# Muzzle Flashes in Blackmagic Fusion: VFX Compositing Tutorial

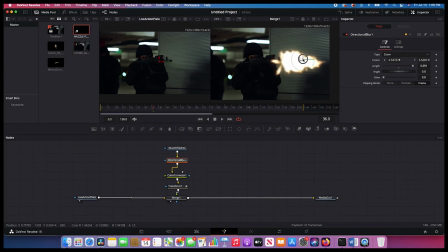(8:25)
And now we can change the center of our blur effect to affect the muzzle flash in different ways. So I'm going to put it right at the tip of our gun here. Then you can adjust the length of your flash accordingly. So you can actually make a negative, positive. I'm going to go positive here. And yeah, now you can see before and after.
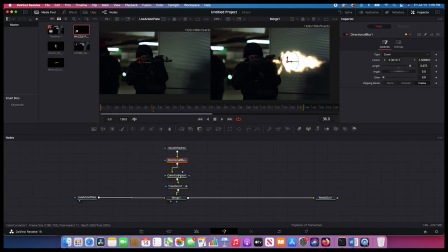(8:42)
Now we've added a little bit of blur to our element. We've color corrected it, and I'm pretty happy with this so far. So we have
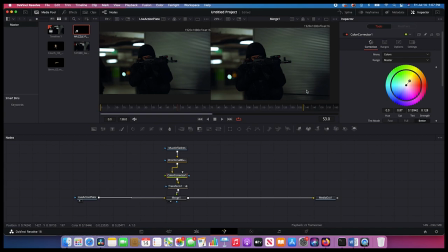(8:50)
nice muzzle flash, but we're definitely missing one key element which integrates your muzzle flash into the scene, and that is environmental lighting. So what I like to do for my environmental lighting from a muzzle flash is actually use the plate data and brighten that up on specific frames.
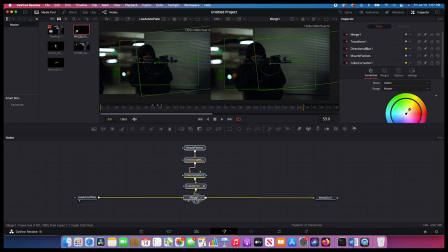(9:06)
So to do that, right before our muzzle flash, I'm going to duplicate our live action plate. So go ahead, right click, copy, and then right click, paste. And now we have another duplicate of our live action plate. Now you don't necessarily have to do this. You could just use this data right here, but I just like this workflow.
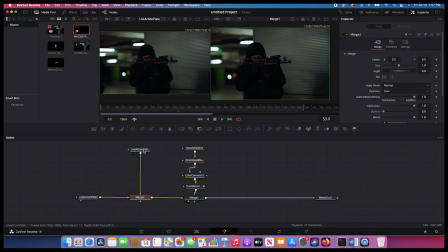(9:22)
I can just connect this right here, overlay it on top. And now you can see if I select this plate, I'll go ahead and relabel it. We'll call it plate for flashes. So that's like our environmental lighting. Okay, and what we'll do to add our flash on certain frames is we'll right click, insert tool,
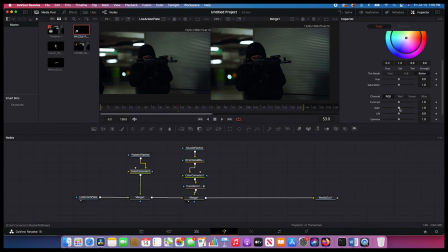(9:39)
color corrector, and then we'll just increase the gamma and maybe the gain a bit as well.
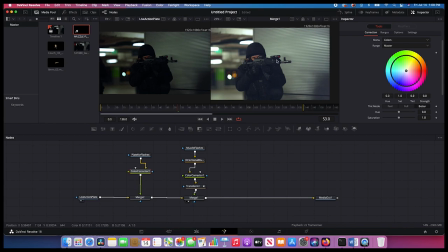(9:46)
And then we'll also just, to mimic the color of the flash, we'll just warm it up a bit. Okay, and now we can also keyframe this merge node. the
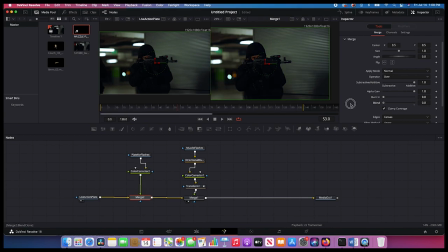(9:55)
blending in here so that only at certain frames our muzzle flash is brightening the environment. So one includes the brightened effect and then zero is back to normal. So we'll go ahead and keyframe this. I'll just kind of find where our muzzle flash starts. So we'll go here, we'll bring our blend to zero on our merge node, add a keyframe.
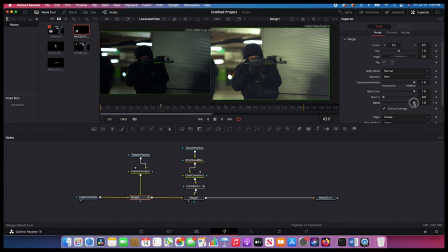(10:13)
We'll go one frame over and make it one. We'll go one frame over, bring it back down to zero, and we'll just keep doing this till our next muzzle flash. Oops. I guess that was the last muzzle flash that I just did.
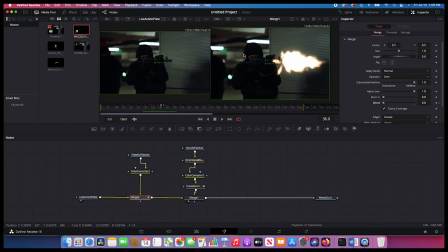(10:28)
So we want to do the first two now. So I'll just go here to right before the first one, make the blend zero, add a keyframe there, go one frame over, make it one, add another keyframe, one frame over, make it zero. Then right before our next flash, we'll make it zero again.
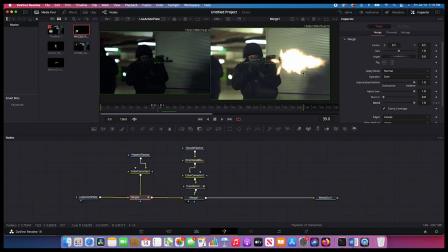(10:43)
So add a keyframe there, go one frame over, make it one, and one frame over, we'll bring it back down to zero.
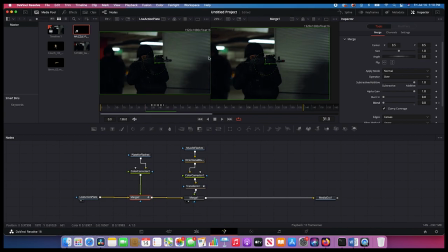(10:50)
And then we've added this one already. So now we have some somewhat interesting environmental lighting here, but we definitely need to refine it a bit.
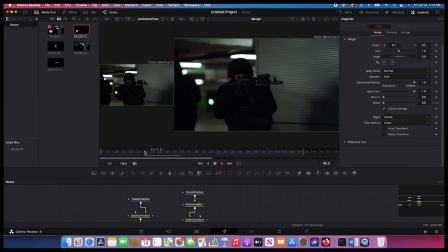(10:59)
So go ahead and play through this just to show you guys. So that flash on the environment definitely helps to create a more punchy feel for our effect.
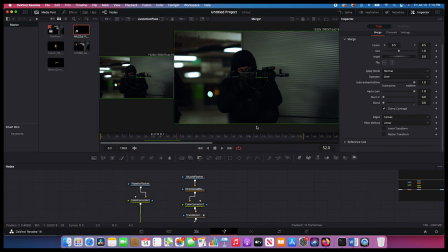(11:07)
But what we want to do is actually mask out the portions of the image that will be affected most by the muzzle flash.
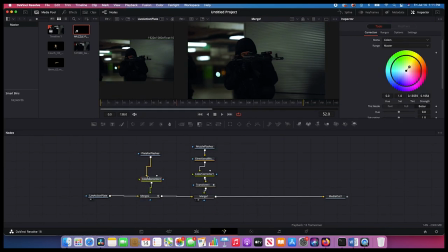(11:14)
So to do that, what we're going to do is mask out the brightening effect that our color correct is doing on our live action plate that we're overlaying onto our composite here. So right by our color corrector, I'll add a new tool. We'll add a mask, and you can use a variety of different masks here.
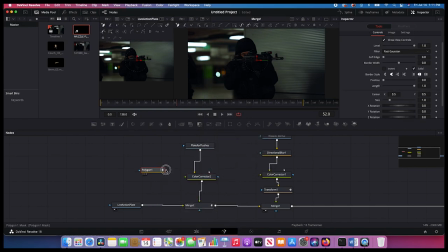(11:29)
I'm going to use the polygon option, like so. And then we'll just connect our polygon to the mask input of our color correction node. Now we'll select the polygon. And as you can see here, automatically, if you select this node, you'll be able to create your own mask if you click here. So we're going to create first a mask around our character here to brighten his face up.
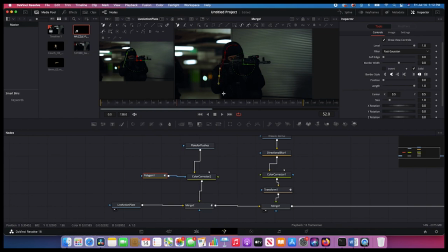(11:48)
So go ahead and just draw this here, create a nice little mask around his body, like so.
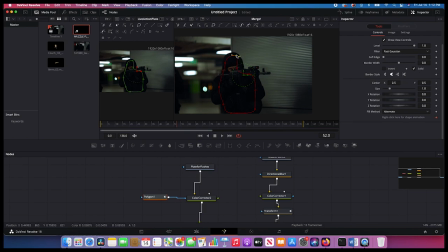(11:53)
And we're going to feather this mask so it doesn't have to be super precise. So now if we go through our scene, we find one of these flashes, you'll notice that this portion of the image is being brightened only.
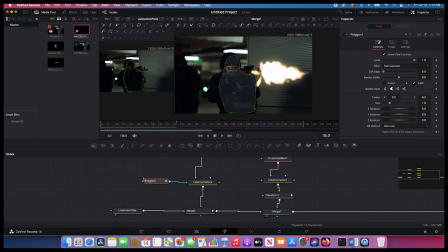(12:05)
Now we need to feather the edges of this mask. So we'll select that polygon, then we'll just soften the edges a bit, okay? And one thing I'm noticing here is that our black levels are lifted from this color corrector. So I'll select this color corrector. Then I just want to adjust the, I think the gain could come a little bit down, and then we'll just boost the gamma, or maybe the contrary.
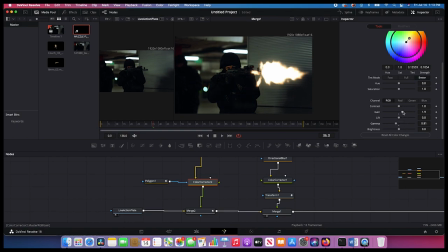(12:23)
I'll boost the gain, bring down the gamma. Yeah, that's right. So we want to give a little bit more gain and less gamma. So just adjust accordingly here.